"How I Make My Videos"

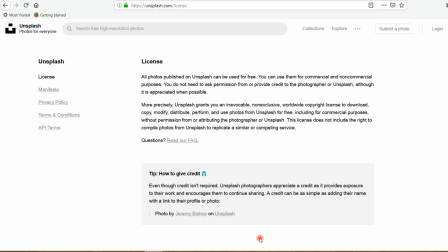4:02 So you can use all the photos on this website for free, as long as you're not trying to compile photos from the website to basically build your own website like Unsplash.
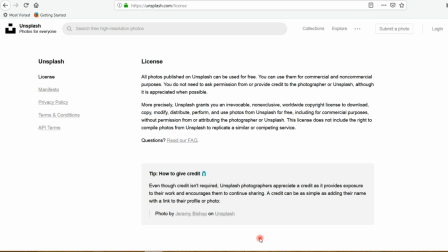4:16 And that's the same way it is for those other websites, and there's more websites where you can find the same thing.
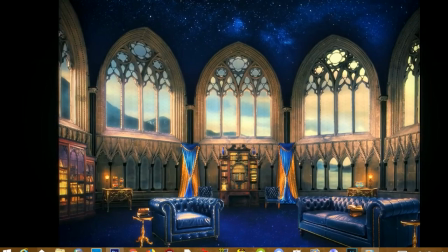4:24 But these are my 3 favorite ones. So let's take, for example, my Ravenclaw Common Room Ambience video. Here you see the final polished end result.
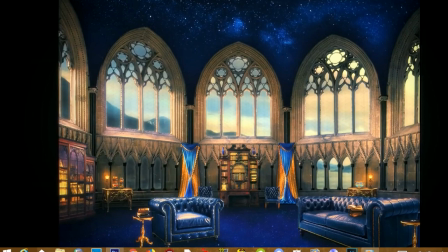4:36 Now let's go into Photoshop, where I have the final files before uploading them into the video editing software.
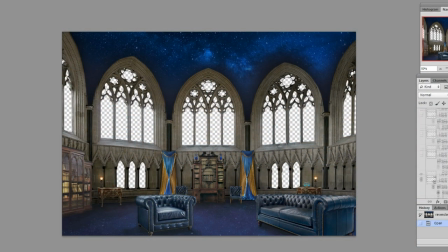As you can see, this started out with the stock photo of a cathedral room.
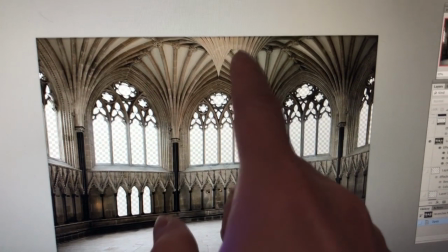4:55 It did have a column but I edited that out by
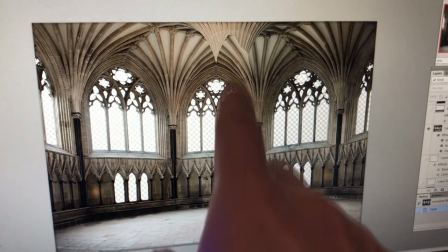5:01 copying these windows over here where the column had covered up, and that all took a really long time.
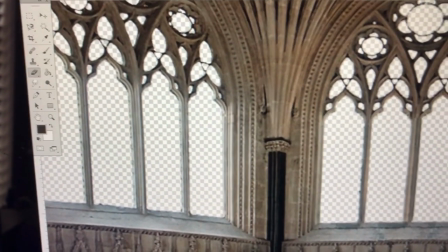5:08 All of these windows had glass panes in them, and it took hours to erase all of that.
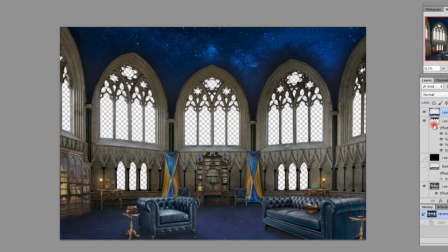5:16 All of these different parts either come from photos or I painted them from scratch, like the ceiling.
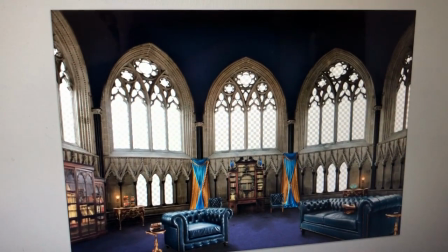5:23 I painted all of that on there, gave it shadows to, give it depth.
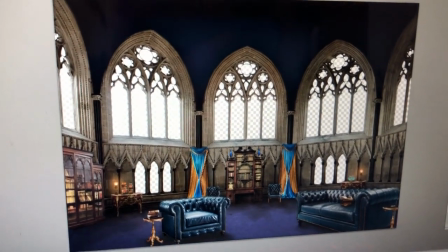5:30 And then I painted the stars on there, which the stars also cover the carpet, which I also painted.
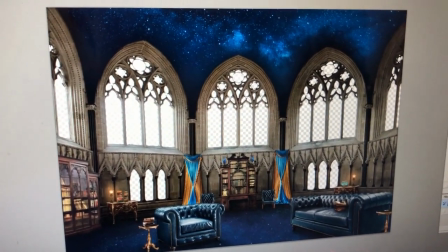5:38 And then in another program, I animated the stars on the ceiling to sparkle.
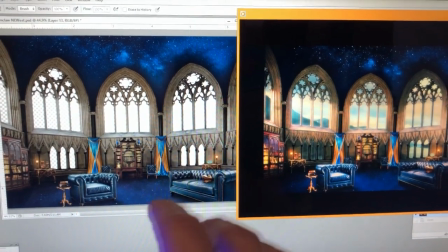5:45 So once I get all the files ready and I upload them into the editing software, then I have to arrange them.
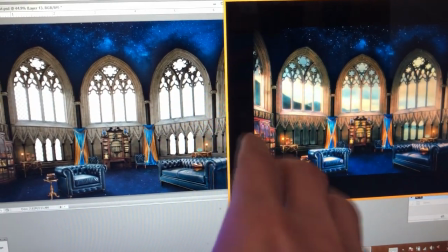5:54 Sometimes I'll add in like different effects, like glowing for the sunlight coming through,
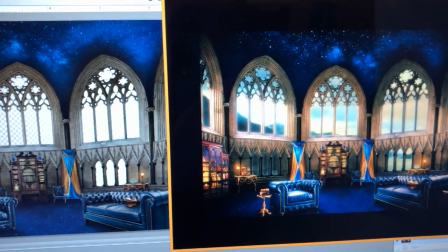6:01 and a lot of different color grading to just affect all of the different parts together,
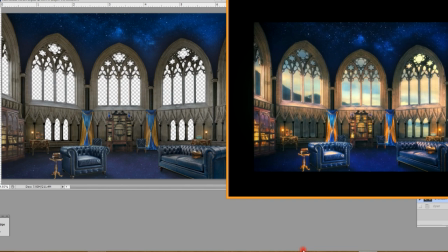6:07 and it helps blend them into one picture and makes the colors pop a little more.
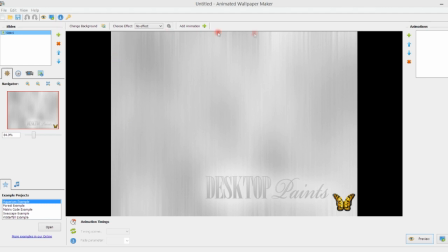6:16 So one of the main programs that I use to animate stuff is Animated Wallpaper Maker, which is meant to make wallpapers, not videos. But it's very easy to use, and I don't know how to use much else, so it's what I have to do.
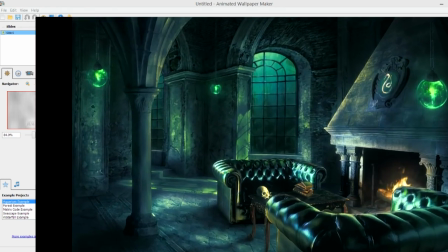6:34 For instance, the Slytherin video is in the dungeon under the lake,
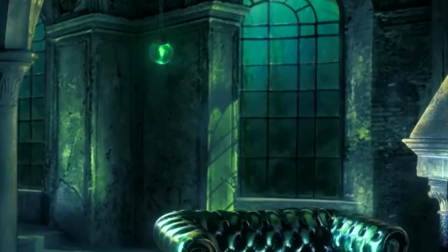6:40 and so through the window you can see the water and the plants kind of moving in the water.
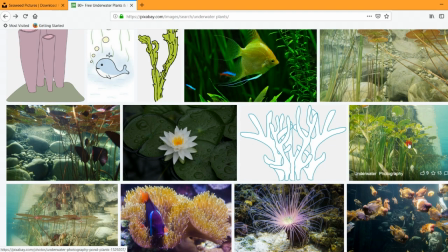6:47 So what I did was I searched around until I found
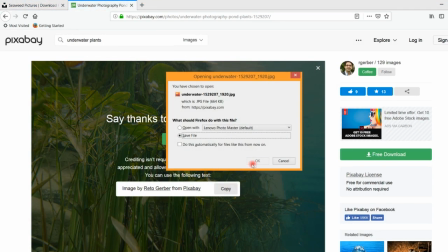6:51 an underwater stock photo of seaweed that I thought would fit in the picture.
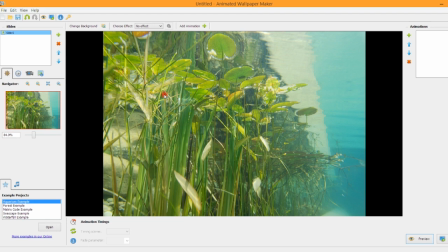6:59 Then I uploaded it to the Wallpaper Maker program, and you see here this effect says underwater, and you can adjust it here.
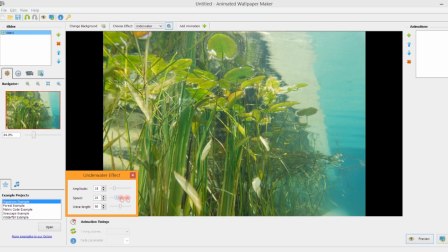7:16 This program has a lot of different effects that you can use that are really simple and easy to do,
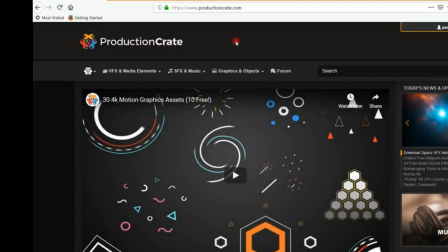7:24 and that's how I do them. Productioncrate.com is another website that I use a lot.
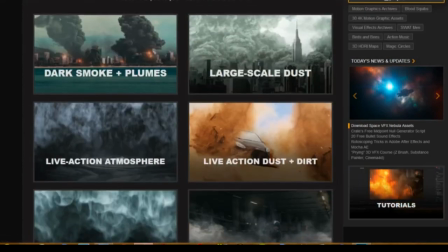7:32 They have a lot of different stuff on here, from sound effects to different video effects, if you're like me and you don't know how to make your own.
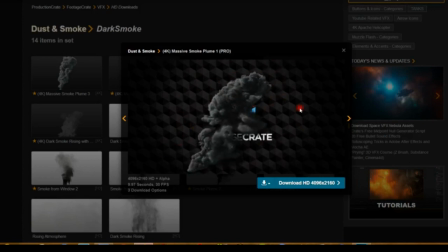7:43 So you can just use these. A lot of them already have the transparency around the thing that you're going to use,
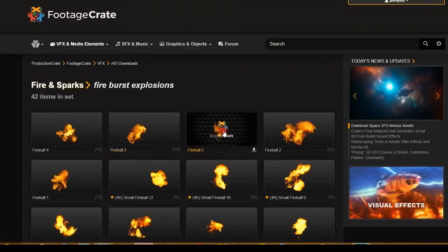7:51 and then some of them are green screen, and you'll have to remove the green screen yourself.
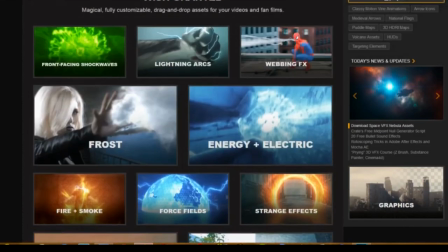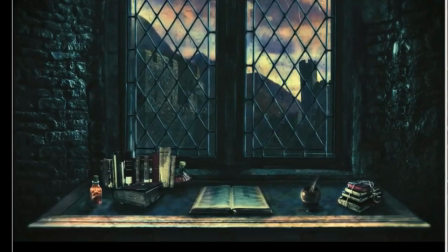8:01 So let's look at my latest video, the rainy window with the wizard's desk.